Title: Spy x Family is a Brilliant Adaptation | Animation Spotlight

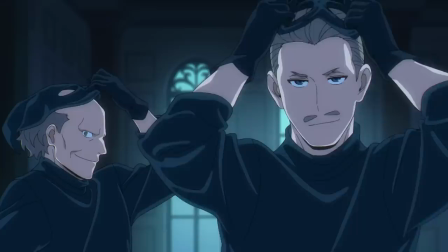[8:12]
He can devise extra scenes that give the story even more impact, along with the knowledge that the animation talent he has on board can handle it.
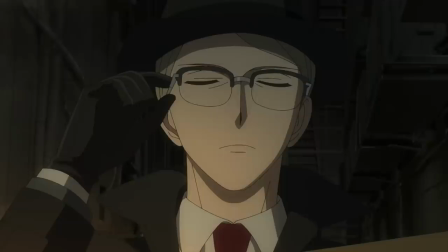[8:24]
From the very start, it's been important to show that Lloyd is genuinely a proper expert spy.
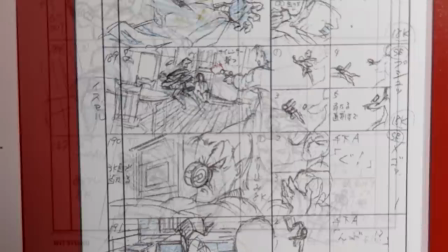[8:30]
The fight in Episode 1 was a big part of establishing this. This was actually one of the scenes Furuhashi was proudest of, and it's yet another reminder that the guys still got it.
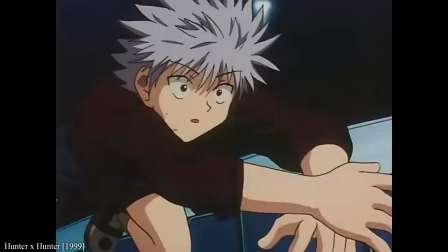[8:40]
Hunter Hunter 99 was my first anime, and so it's kind of cool to see that all those techniques,
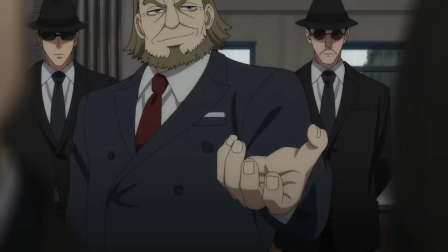[8:45]
the fast close-up action, the multi-plane shots, the many focus shifts, they haven't gone anywhere,
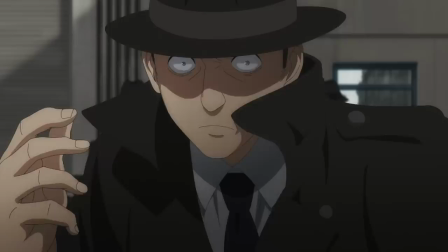[8:52]
they're just achieved differently. One of the most exciting additions to the show are the POV shots in the storyboards.
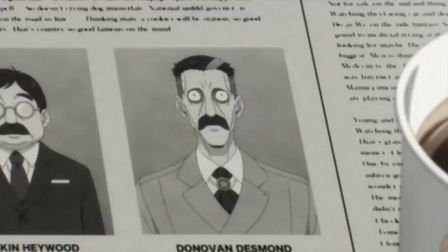[8:59]
There are a couple of these kind of panels in the manga, but it's way more frequent in the anime.
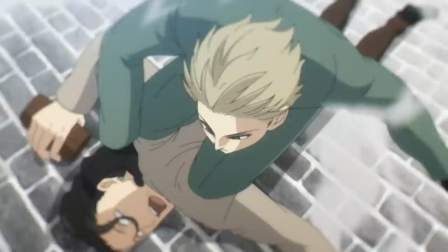[9:04]
Whether it's Lloyd's drinking a coffee, receiving evidence from a spy, pointing Anya on her way, or stopping a runaway thief, it's both intimate and exciting to watch.
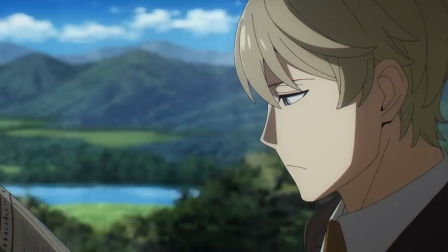[9:19]
Director Furuhashi storyboarded the first three episodes himself and directed the first,
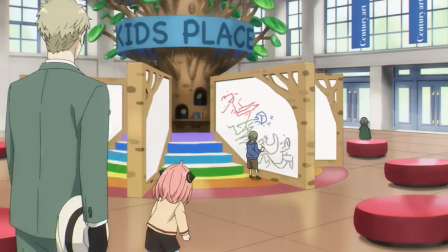[9:24]
establishing the look of the show early on with his surprisingly detailed drawings. And the goal for the whole team was that naturalistic movement I mentioned just before.
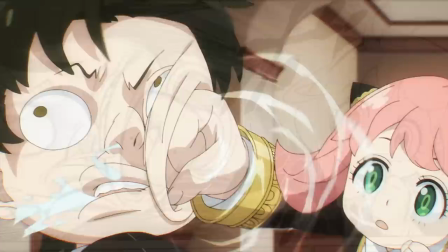[9:34]
It's not just about animation, it's about pacing. A lot of manga adaptations use the source material as a basis for their visuals,
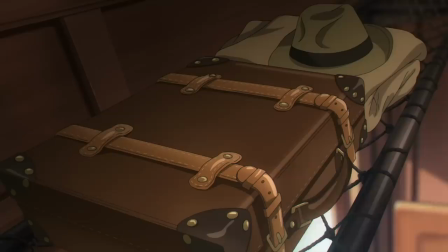[9:42]
but while Furuhashi wasn't against that, he wanted to focus on the parts in between the panels.
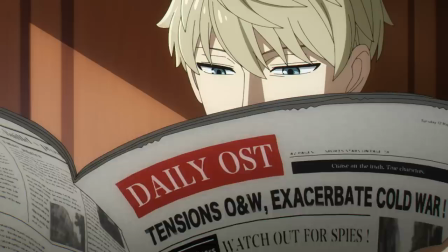[9:48]
Here is a super basic example. Episode 1. Lloyd is on a train heading out for his next mission.
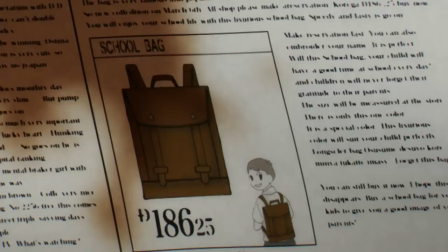[9:54]
He drinks a coffee and spits it out. The next time we see him in the manga, he's tearing apart the newspaper with both hands.
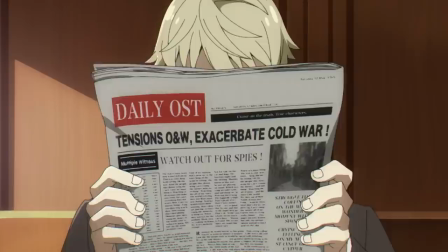[10:02]
So in the anime version, while he's reading, we get an extra shot where we see him put his coffee cup down.
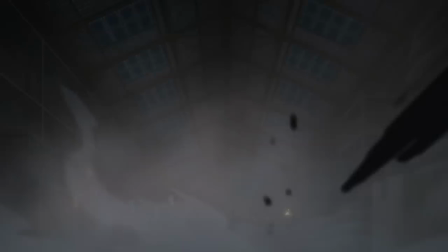[10:08]
It's a small addition, but it makes the show feel smooth, suave.
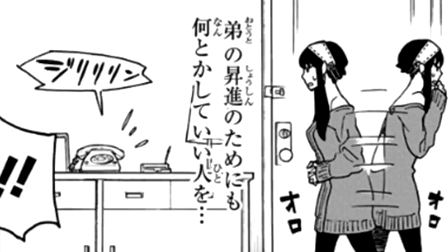[10:12]
They're fine with taking cues from the manga as long as they can figure out how to turn it into cinematic language.
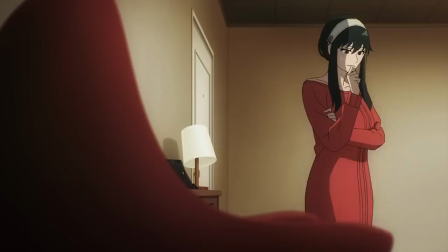[10:18]
If Yor is pacing in one panel and answering the phone in the next, then have her run for it in the anime. day.
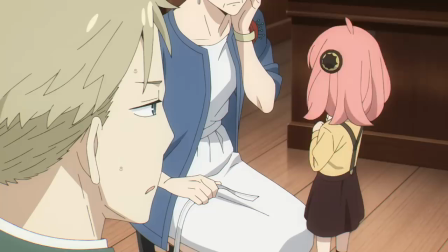[10:24]
Everything has to lead into each other. Everything has to be ELEGANT.
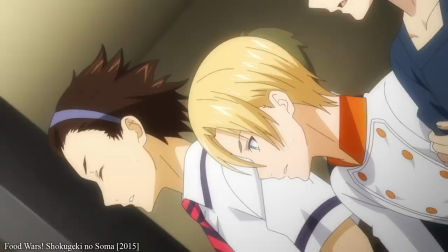[10:29]
For them, the worst case scenario was making something with a load of boring static shots where characters are constantly teleporting about.
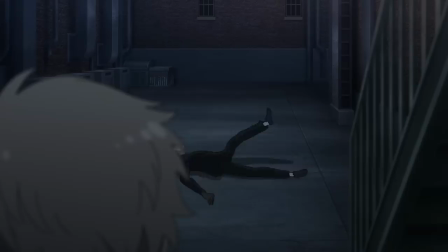[10:38]
Like Shokugeki no Soma. That manga deserved better.
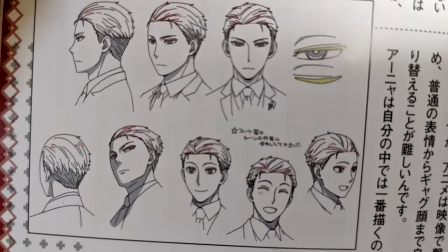[10:41]
But if it's Lloyd and Yor's jobs to deliver a proper exhilarating spy thriller, then it's Anya's to break that tension.
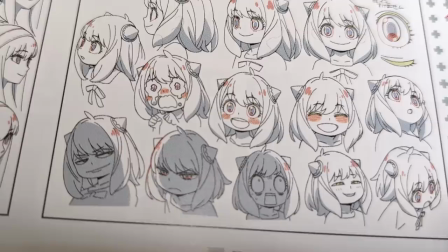[10:49]
While her parents both have a range of regular expressions on their character design sheets,
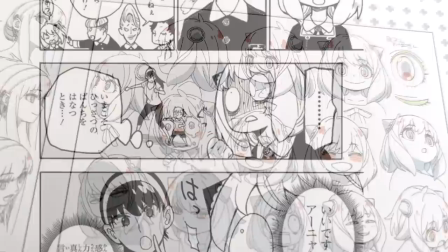[10:54]
Kazuaki Shimada made sure to fill Anya's full of the silly faces she's known for.
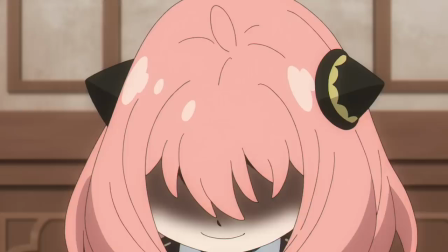[10:59]
They consulted the tankabons a lot to work out how to turn Anya from a static image into an actual moving tiny gremlin.
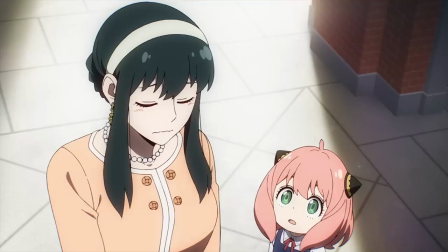[11:07]
She moves much more than any other singular character, and so they spent a lot of time working out all the details. How athletic is she? How round is her head? How does she go from normal face to stupid face?
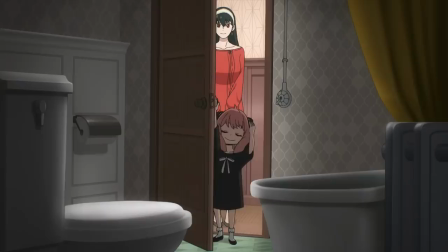[11:19]
And the result is that you get this mix between silly gags and proper, genuine childlike motions.
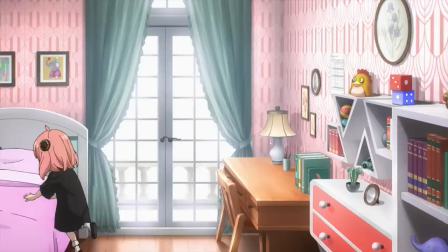[11:26]
The whole bit where she's showing Yor around the house is original to the anime.
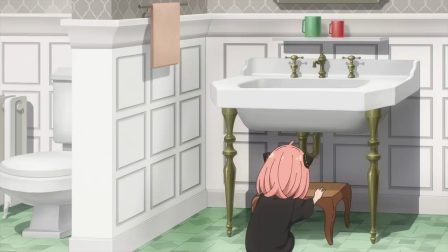[11:30]
She's reaching up for the doorknobs, crawling onto her bed and flopping right over because that's what kids do.
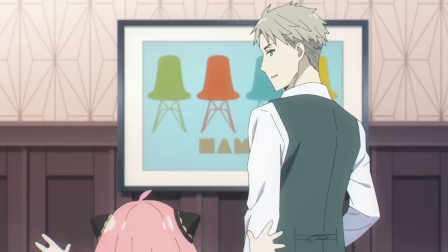[11:36]
They're all a bit dumb and try to do things themselves. And also like a lot of other children, Anya likes to be the center of attention.
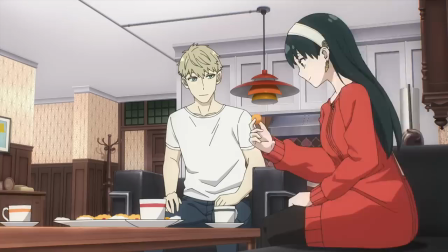[11:44]
Even when the scene isn't about her, she's still there poking into the frame.
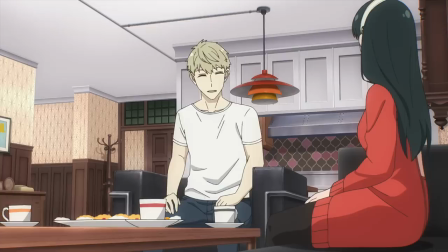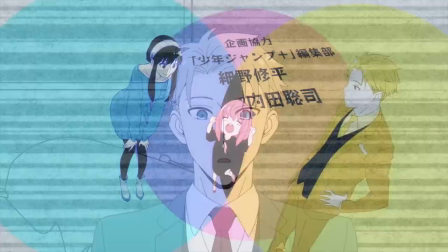[11:53]
After all, Anya is the star of the show, and she greedily ended up being the star of the opening and ending sequences as well.
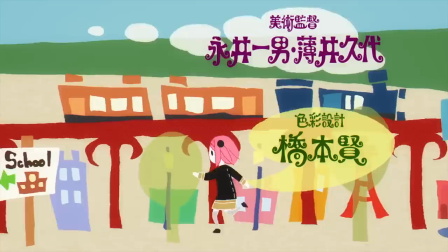[12:01]
Famed opening director Masashi Ishihama teamed up with his frequent collaborator Sada Morazaki to create a cute opening sequence
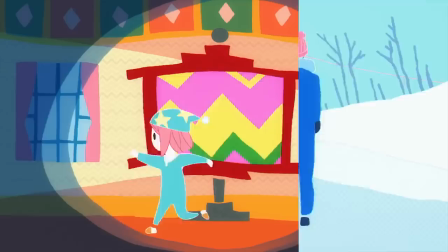[12:09]
at WIT Studio with a fun new visual style that looks to be inspired by pop art and cartoons from around the time of the Cold War.
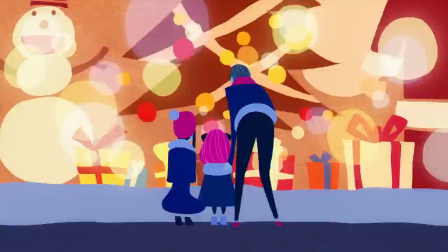[12:17]
40 seconds of this isn't enough.